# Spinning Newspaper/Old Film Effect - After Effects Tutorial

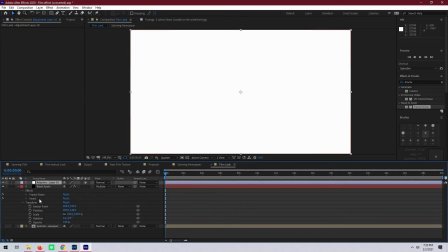[6:47]
so now let's do some color correction so we're going to start with a new adjustment layer and let's call this color correction next we're going to add a tint effect and then let's throw a curves adjustment
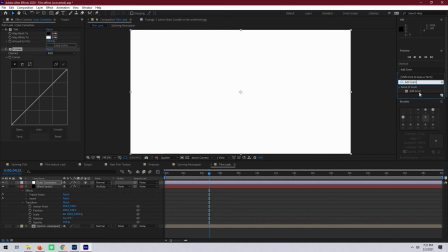[7:03]
on top of that and lastly let's add some grain if we go back up to our
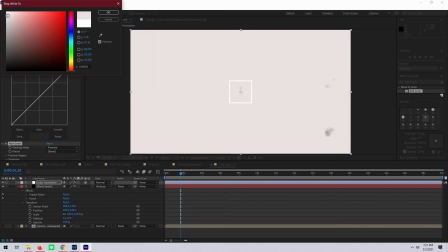[7:10]
tint effect we can make the whites just a little bit yellow I'll account for any sort of like fading in the film and then let's
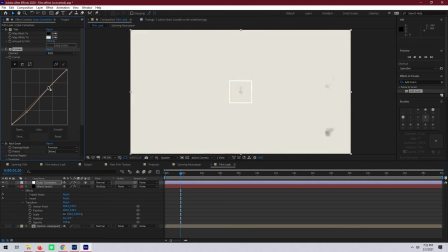[7:18]
just add a very very slight contrast curve this will help just make everything pop just a little bit more and so now if we come down to the green effect let's change the viewing mode to final output and if we turn back on the newspaper layer we can see especially in the black text
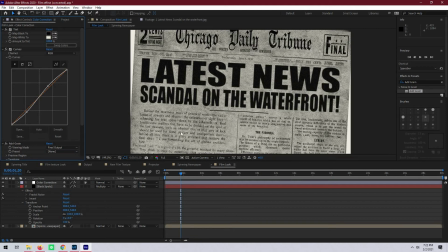[7:36]
of the headline just a very subtle grain that kind of really makes the still image look more like it as in fact video and not just a still image so now let's duplicate our first layer move it above the color correction layer and rename it white spots
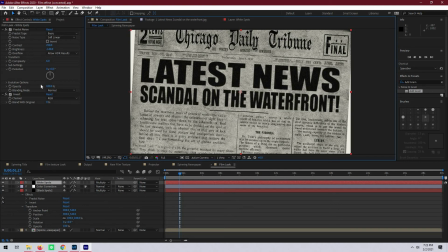[7:53]
now we're not going to need the invert effect anymore we can delete that or just move it out of the way and then under fractal noise we're going to want to go to
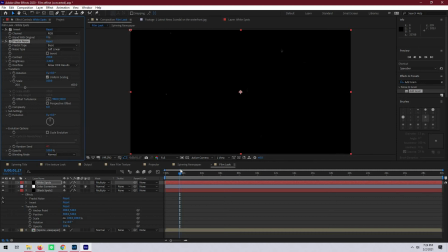[8:01]
transform and change the scale to 100 instead of 600 and so now we have white dots on a black background so we're going to have to change the blending mode from multiply to add and that's starting
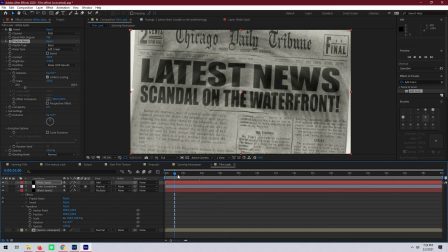[8:14]
to look good but the spots are just a little too bright especially if we turn off
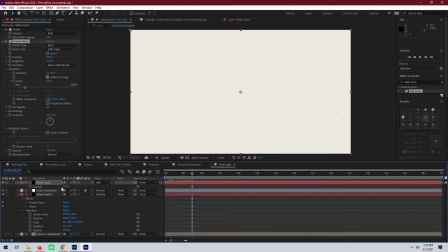[8:19]
the newspaper layer we can see the dots almost too well so to reduce that we're just going to reduce the opacity slightly down to say 50 next we're going to duplicate the white spots layer again and rename it to scratches then we're going to go to the fractal noise effect under transform gonna
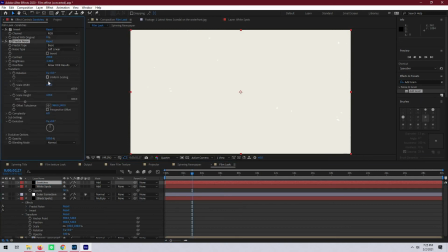[8:38]
uncheck uniform scaling change the width to 1 and the scale height to something like 10,000 so if we
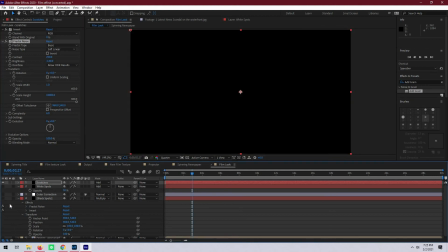[8:47]
turn off all of the other layers we should be able to see thin white lines that are representing our scratches on the film however these shouldn't change as frequently so let's work our way back to the random seed of the fractal noise and change the expression to time times 15. This will leave each scratch up for two frames before changing.
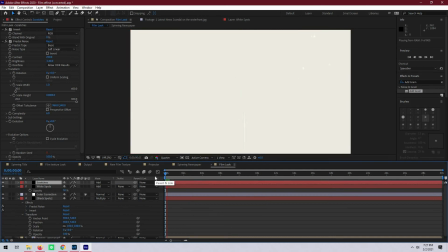[9:08]
Now if we turn on all of the other layers we can take a look at how this overlay is coming together. And it's just about there but we should probably still add a vignette.
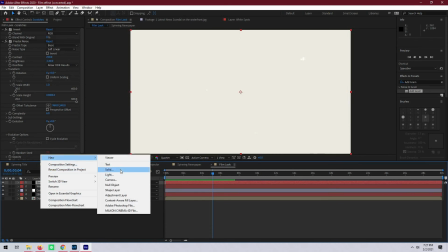[9:20]
So let's create a new solid and label it vignette.
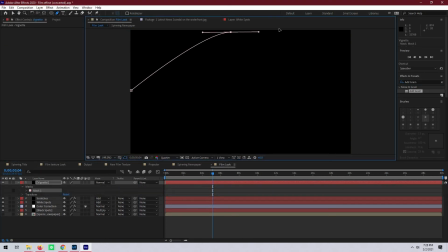[9:25]
then let's take the pen tool and draw a quick circle mask around the side
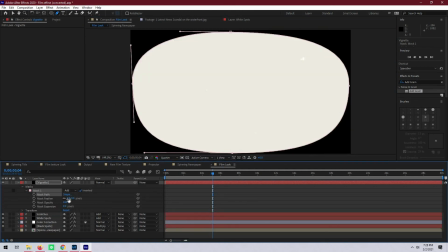[9:32]
once you have a rough circle invert it and feather out the edge a lot
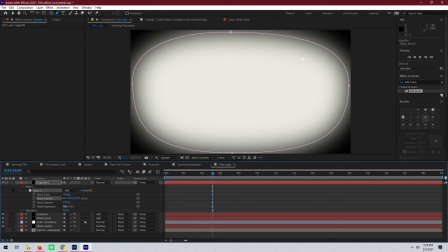[9:39]
and we can adjust the expansion just a little bit to make it a little bit
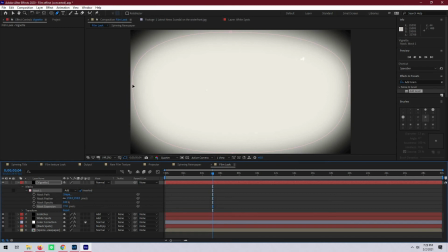[9:44]
softer around the edges and then just kind of keep tweaking it until it feels right once the vignette's good just maybe drop the pasty a little bit and then we can turn the newspaper layer back on and take a look at this okay
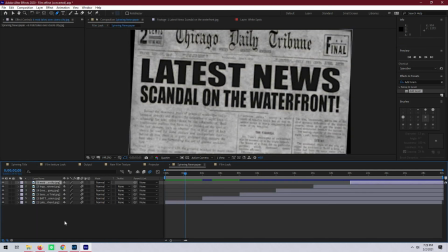[10:03]
and if you don't want to see the background of the edge there let's hop back into the spinning newspaper composition and adjust the final scale keystone so there's not any background showing next
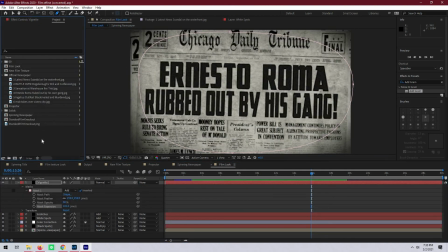[10:15]
let's create our last composition and we're going to call this one the final
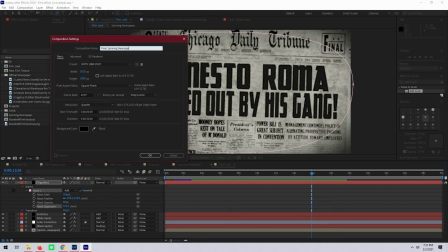[10:20]
spinning newspaper and we will add our film look composition into it.
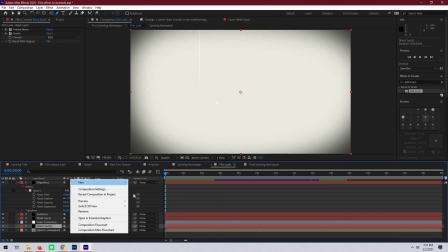[10:27]
If you don't want it to start on white we can just simply create a new black solid under the film look and drop it under the newspaper layer.
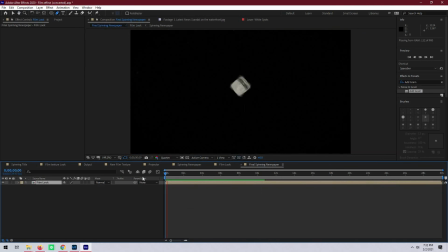[10:36]
So what we're going to do with our final composition is adding a bit of a jitter effect
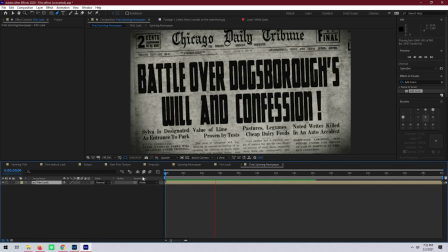[10:41]
and a flicker to the footage so it isn't so perfectly stable.